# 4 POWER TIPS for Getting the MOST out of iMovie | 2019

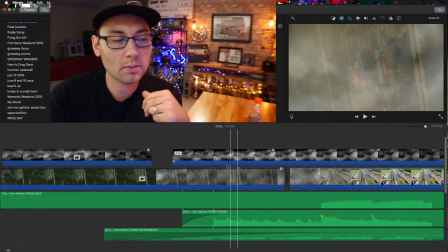So that's one of the major limitations of iMovie that I just wanted to point out.
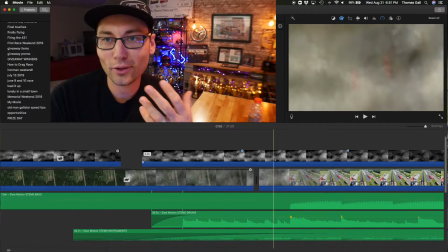So I was only able to do one cloud layer, but then of course there's workarounds for everything that you eventually figure out. So just make a new project and then layer two clouds and then export it and then bring that exported file into a third project and layer another cloud on. You can see how this ends up working. But like, yes, I agree, this is so much easier to do in like anything else probably.
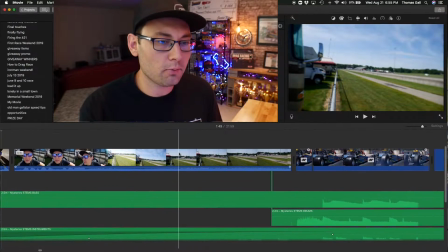But so one other quick tip if you're just getting started at this is I really like to edit like to the beat of the music.
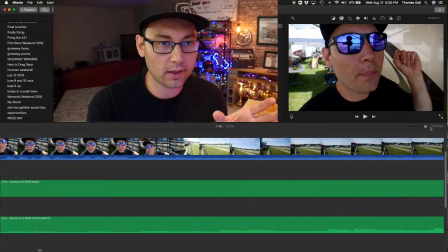So in order to do that accurately, you have to zoom way in on your timeline,
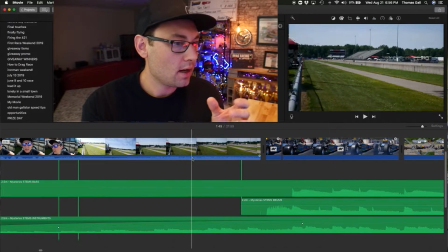at least like 3/4 of the way to full zoom. And you can kind of then begin to see where each beat of the music is.
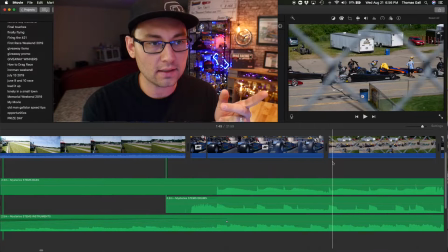And you can see if you zoom in, like every one of my cuts, every single cut that I make is on the beat of the music.
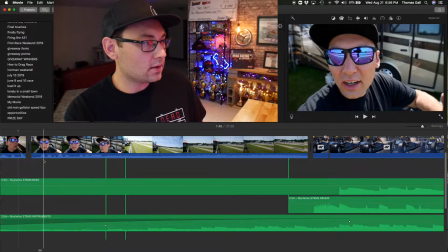So like here, like even back here in this shot, you can see here I am, yap jaw, just saying something.
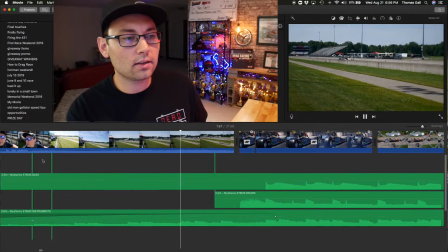Turn the camera. Here comes some cars. It's gonna look pretty cool, right? And the music is building up, and then boom, beat of the music.
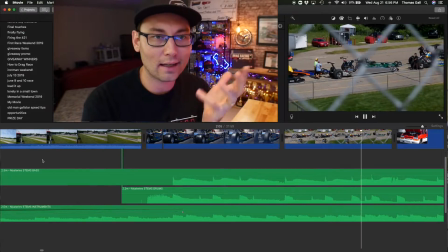It just gives it that extra pop, that extra effect, and that is just like, that's the payoff, right, that you're looking for. Especially if you want like a really high production value, that's just like the stuff you have to hit. You have to nail that every single time as far as hitting that beat of that music. Especially if there's a big epic part of that song coming up, you got to deliver the payout. It's got to be that epic shot, or it's got to be that climax part of your video that you want to show off. It's got to hit on that music perfectly. So that would be my next tip, is just to pay attention to the beat of the music and make sure your cuts are just landing right on that. The next thing here is transitions, and I could probably make like a whole video just about transitions. Here's the thing about transitions in iMovie. They absolutely suck. There's no transitions that are good in iMovie. They're all pretty much garbage.
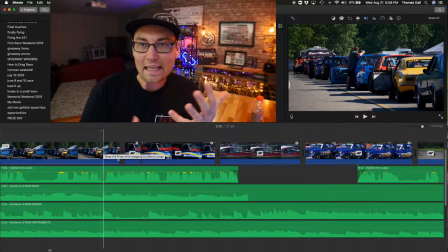What I do end up using is in-camera transitions from time to time.
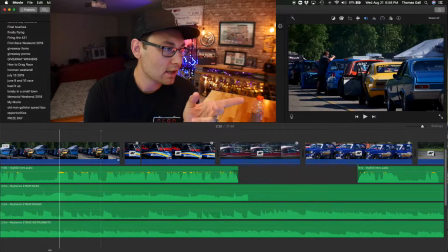So what I mean by that is, you know, like a shot like this.
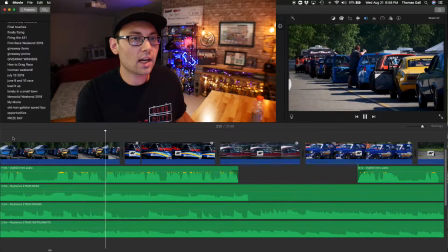Here we are looking in the staging lanes, and all of a sudden the camera whips, whoop, and then all of a sudden it's just boom.
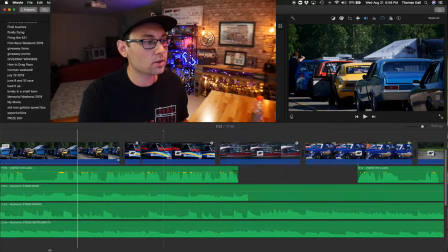Here we are on this really gnarly looking Corvette Roadster. So how did we do that? Two things need to happen.
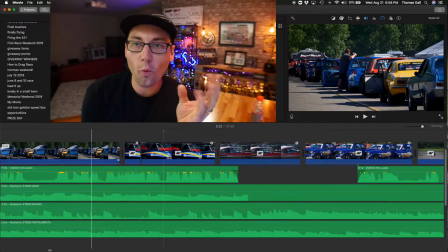First of all, you need to whip the camera in real life.
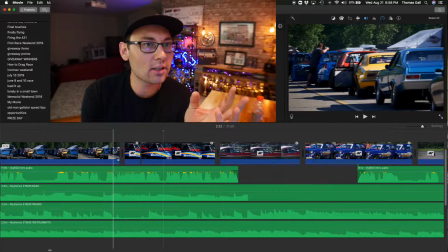So like you can see right at the end of this shot, if I just go slowly, you can see I started really whipping that camera to the right.
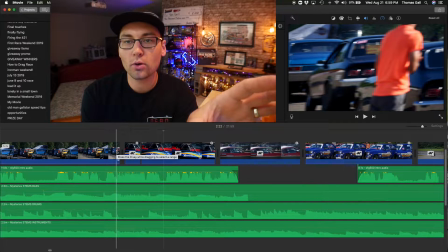And what that gives you is this insane motion blur, right? And it gives you that motion to the right.
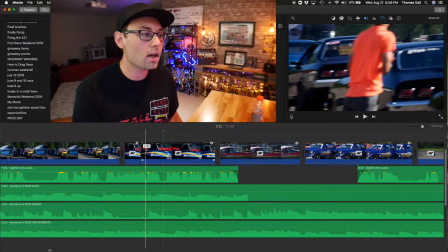So like we're whipping the camera to the right. People are like, oh, we're quickly looking right. And what's over to the right is we're going to land on the next shot, which is the Corvette. Another thing that's really cool is like if I was really planning this out, I could whip from the left and go whoop, right into the Corvette, and then I can just melt those two shots back to back. I'm in the staging lanes, whip right, and then I see the Corvette. I'm gonna whip from the left onto the Corvette, and that is like, that's a pretty cool transition, especially if you kind of like can get that motion blur and get the colors to kind of match up. You can really hide that. I know in some more advanced video editing software, you can actually add motion blur, like a layer on top of that transition. That's one thing that I'm looking forward to being able to do once I kind of get an upgrade, but I've just been getting by with whipping the camera and getting that cut just in the right spot, and then trying to pay attention to try and keep in some consistent colors. Now, I didn't do like a great job on here,
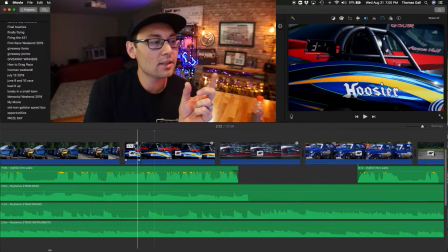but one additional little tip that you can do to make it just a little bit better is you can add like a little bit of a Ken Burns crop in.
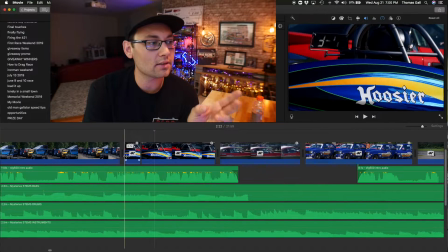So what I do on the Corvette shot, you can see here there's a little split, just a 0.1 second split,
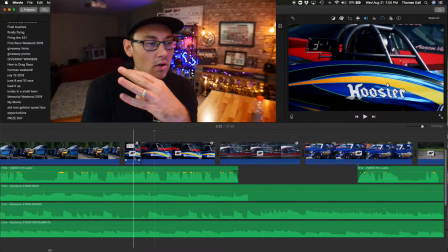where I'm adding a little bit of that zoom out and a little bit of to the right motion.
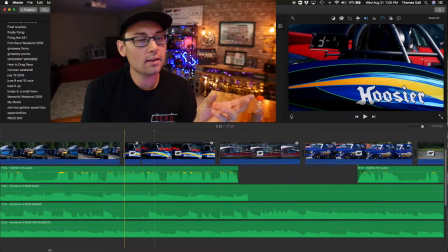So we kind of whip the camera to the right, we're moving right, and then that very next shot is kind of cropped in on the Corvette,
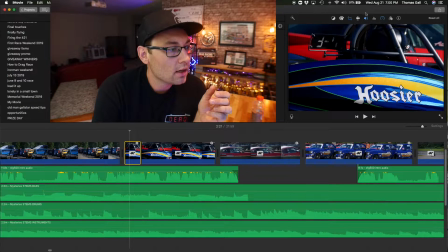and then I'm gonna zoom back out, and this is just done digitally. So if I click on this clip and look at the crop, you can see this Ken Burns effect.
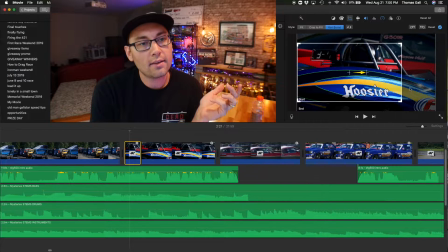I'm starting the frame right here, and then it's ending at full frame here.